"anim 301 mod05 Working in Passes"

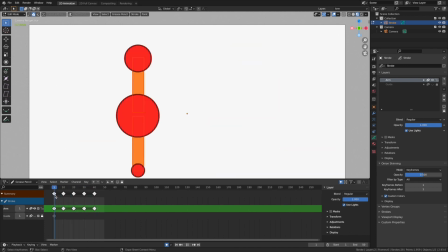I'm very happy with the general keyframing of the motor of this top part. Now let's start figuring out how this is going to move in here, that bottom. Remember, we do it in sections, right?
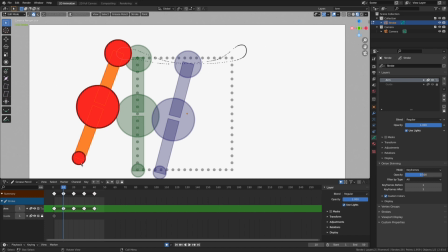There's section 1, section 2, and then section 3. Without anything at the end of this, section 3 is going to be wicked easy. And really, so we're going to be rotating this big sphere and this small guy a lot.
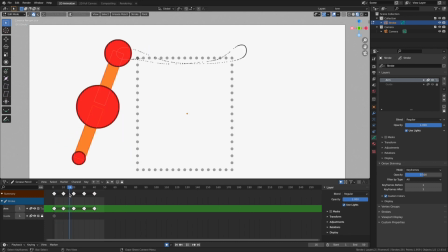So it's not going to be as noticeable in that third section, but it's important to remember that it's still there.
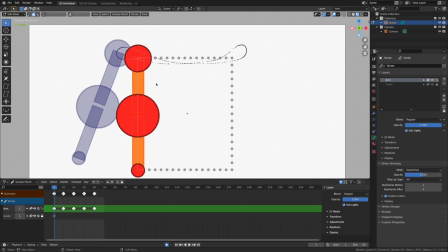Okay, so with our onion skinning on here, I'm on the first keyframe of my animation.
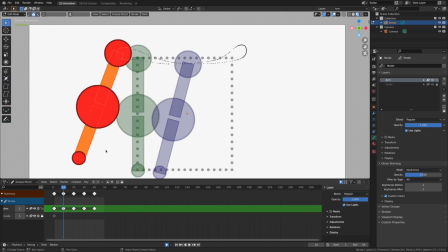I can see where I'm going. I'm going to go to the second keyframe so I can see in the green where I've begun. Now, if this is moving back, the heavy part is going to stay a little bit more closer to
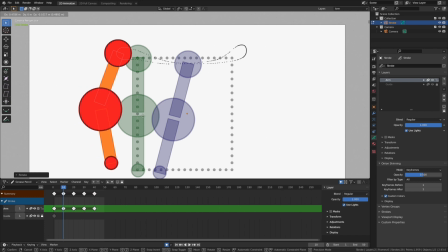its original starting location. Maybe let's super drive it. I'm going to rotate it even more. Yeah, ooh, that might be good.
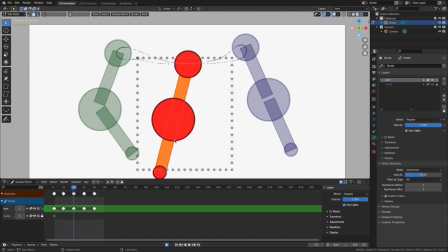So it goes like this, and then on this one in here, yeah, I'm going to rotate it again. Oops, I have everything selected on this keyframe. I'm going to right-click and get out of that selection, or that edit, excuse me.
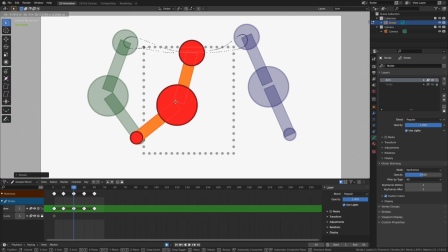Now I can rotate it. Rotate, grab, maybe even more. Should we make it more flexible? That might be kind of fun. Yeah, so it really looks like it's trailing.
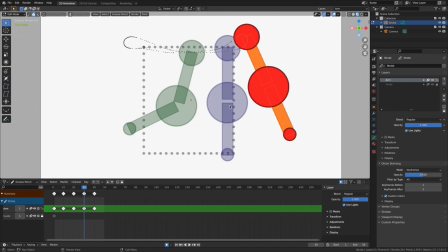Okay, so this is the follow-through frame. Okay, now the follow-through frame, it's going to have to play catch up a little bit, right? So maybe on the follow through frame, let's just grab all these bottom parts.
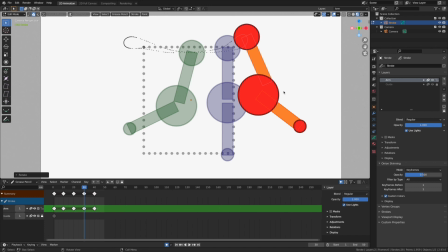We'll rotate them. Maybe on the follow through frame, we have it kick out like this a little bit. Let's super accentuate it. Exaggerate the pose. That might be kind of fun. Oh yeah, like that, like that.
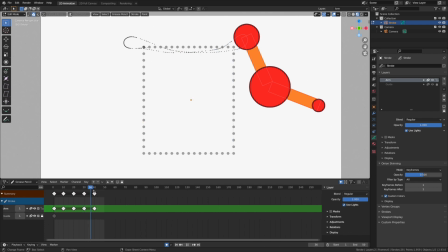And then in here,
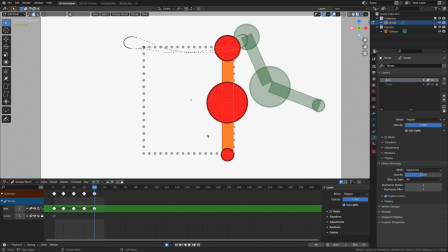maybe we even, I think I'm going to need another keyframe, or maybe an in-between will give me the little kick out, a small little kick out over here on the end.
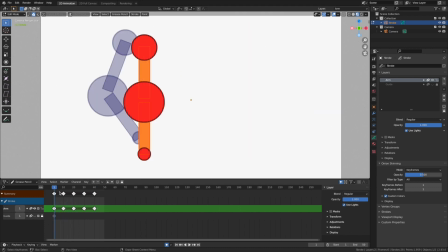All right, let's play it. We've made some pretty big changes. Let's see what our keyframes look like.
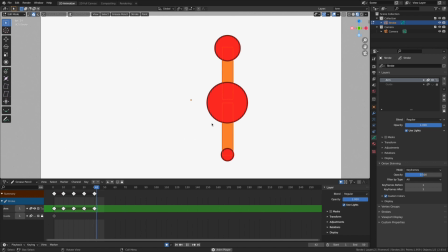Yeah, I'm really getting a good sense of that wave and and the impact of the anticipation here at the beginning. I think I need either another keyframe here at the end or perhaps an in-between.
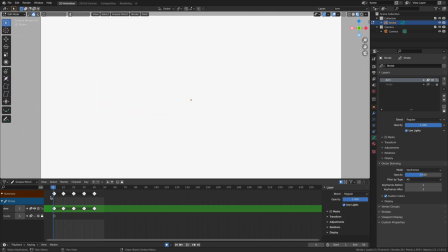Let's make another keyframe. I always think of the keyframes as the DNA of our animation.
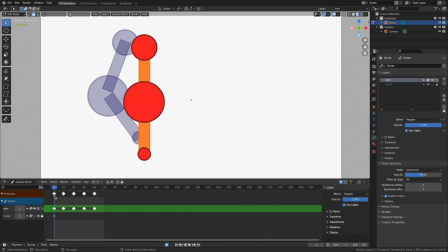What does my audience absolutely need to see in order to understand the total fluidity and the total movement that I'm crafting?
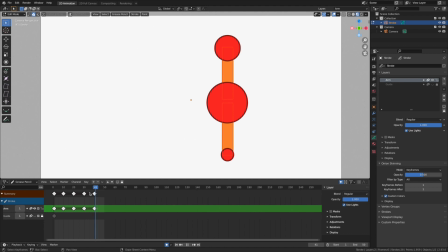And without that keyframe, that defines a natural settling. So we go here.
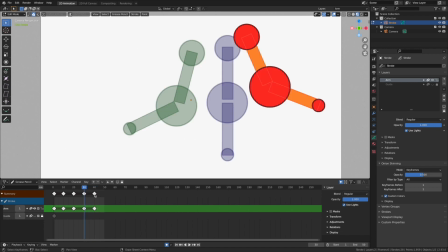Yeah, I think what I'm going to do is that I'm going to move the drawing that's on frame 40.
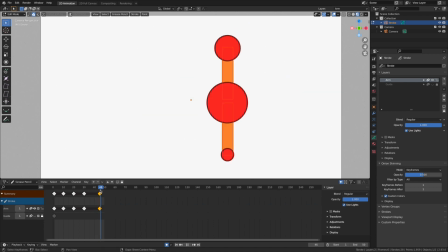I want to bump that forward to frame 45, which will give me another opportunity.
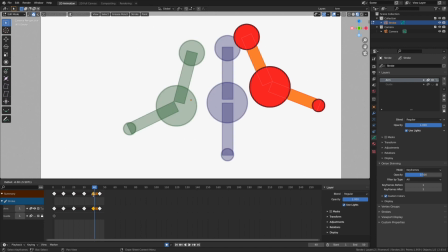Here, let's just duplicate it. Shift D, bring that guy back. Something like that.
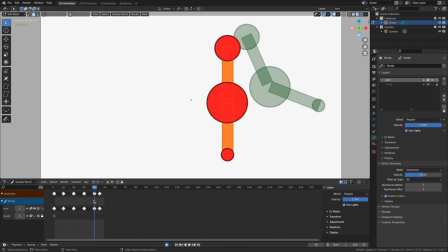There we go. Let's zoom in here. Yeah, I think just for illustration purposes, to stay consistent, I'm going to take that last drawing and move it to frame 50. That way I keep with my pattern.
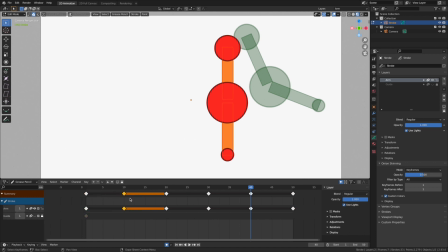I find that working with patterns is really helpful for me because now I have every keyframe spaced evenly 10 frames apart, and I'm pretty pleased with that.
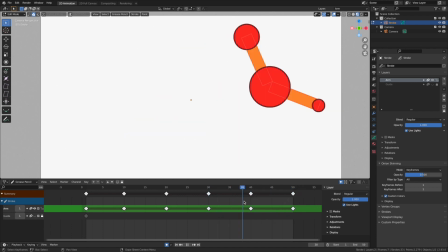Okay, so on this frame, this is where I want it to kind of swing the other direction.
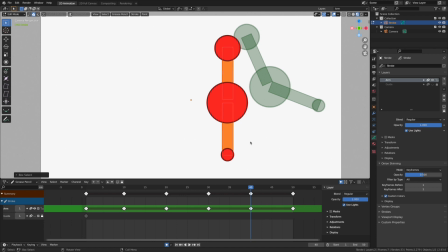This isn't moving so much, but this bottom section really is. So I want to have it go this way, grab it, move it back into position. It's not going to be a huge movement, but let's see what it looks like now.
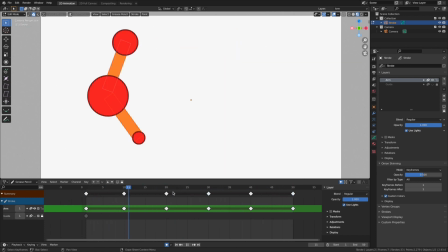Yeah. Let's go and analyze that last frame ever so slightly.
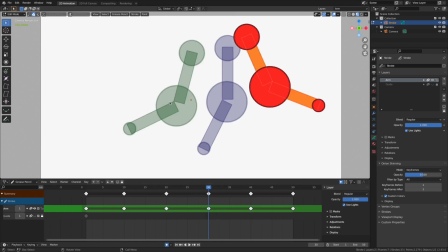And really look at, I'm looking at the onion skins.
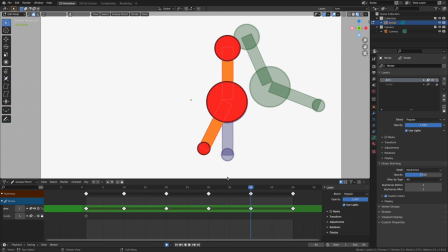Yeah. I think I may need to push the pose a little bit,